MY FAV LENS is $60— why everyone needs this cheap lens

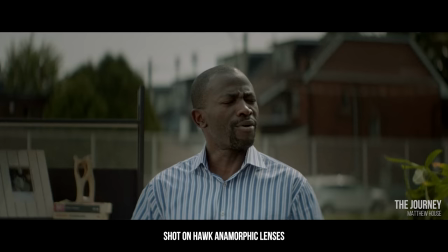[7:51]
You kind of have to keep people near the middle of the frame when you're wide open on this lens or else the focus starts to fall off but like there's
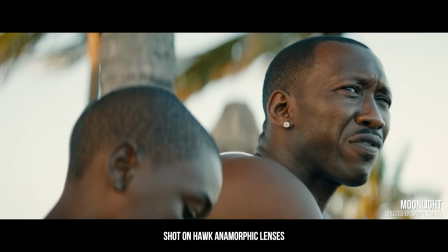[7:58]
lenses like I've used like the Hawkeyes anamorphic lenses that they shot moonlight on that the focus is all over the place on those but that's kind of part of the charm. You'll have part of someone's head out of focus but their eyes are in focus. It's okay sometimes to have that your image doesn't have to be perfect That's kind of my issue with new lenses. Like I love my 2.8 16 to 35 mil by Sony that I'm using here But it's just too perfect.
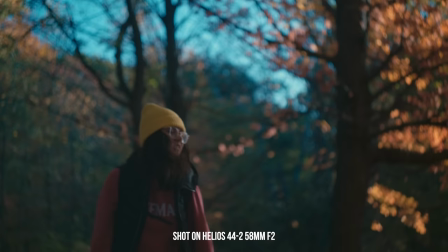[8:18]
There's no character to it. It's not that interesting I want footage that is unique So you can kind of see the spherical vibe of this bokeh around the corners.
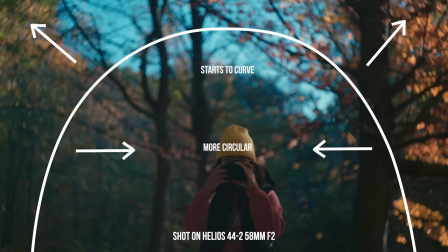[8:27]
It starts to curve around the center It's more circular, but it has this kind of spurt They call it the swirly bokeh where it kind of feels like someone Smushed the image a bit around the edges,
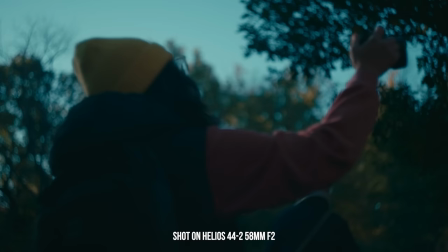[8:39]
but I love that to me it gives it a bit more of an anamorphic quality here we are what's great about this lens too is even when you shoot an entire
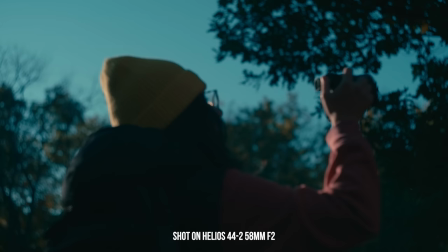[8:46]
frame out of focus for me it still works because everything looks different there's a texture to even the out of focus parts
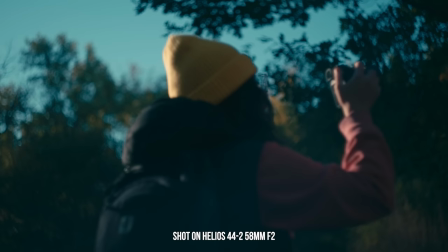[8:54]
of the frame where sometimes on other lenses when it's out of focus it just becomes a mush and it feels like a mistake but for this even some of the mistakes that you make with the lens make the shot more interesting i would use this in an edit even though nothing besides maybe the label there is actually in focus there you go guys before you go buy a gimbal or buy any more equipment if you don't have a good mic buy that first because good audio is more important than anything in your videos besides that co-grab one of these lenses they're under a hundred
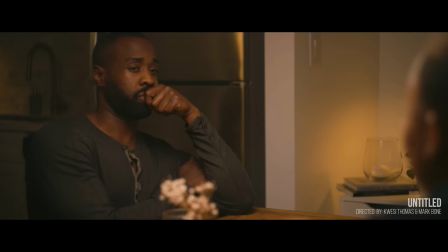[9:22]
dollars it's fun it'll help you get back to manual focusing not only will it help improve just boring shots for you like when you're doing interviews and the background is so-so. You can also practice your manual focus with this. It's a really helpful way for that. So I love this lens. I completely endorse it. I'm not sponsored by anyone. The Russians are not paying me to put this out there. You can find this lens pretty much anywhere, eBay, Amazon, Etsy. That's where I actually bought it. I bought it off Etsy, but I have some links below if you want to see the exact lens in your country. So go click on that and check that out. But thank you guys. I'm going to get out of here because I want to go shoot with this lens.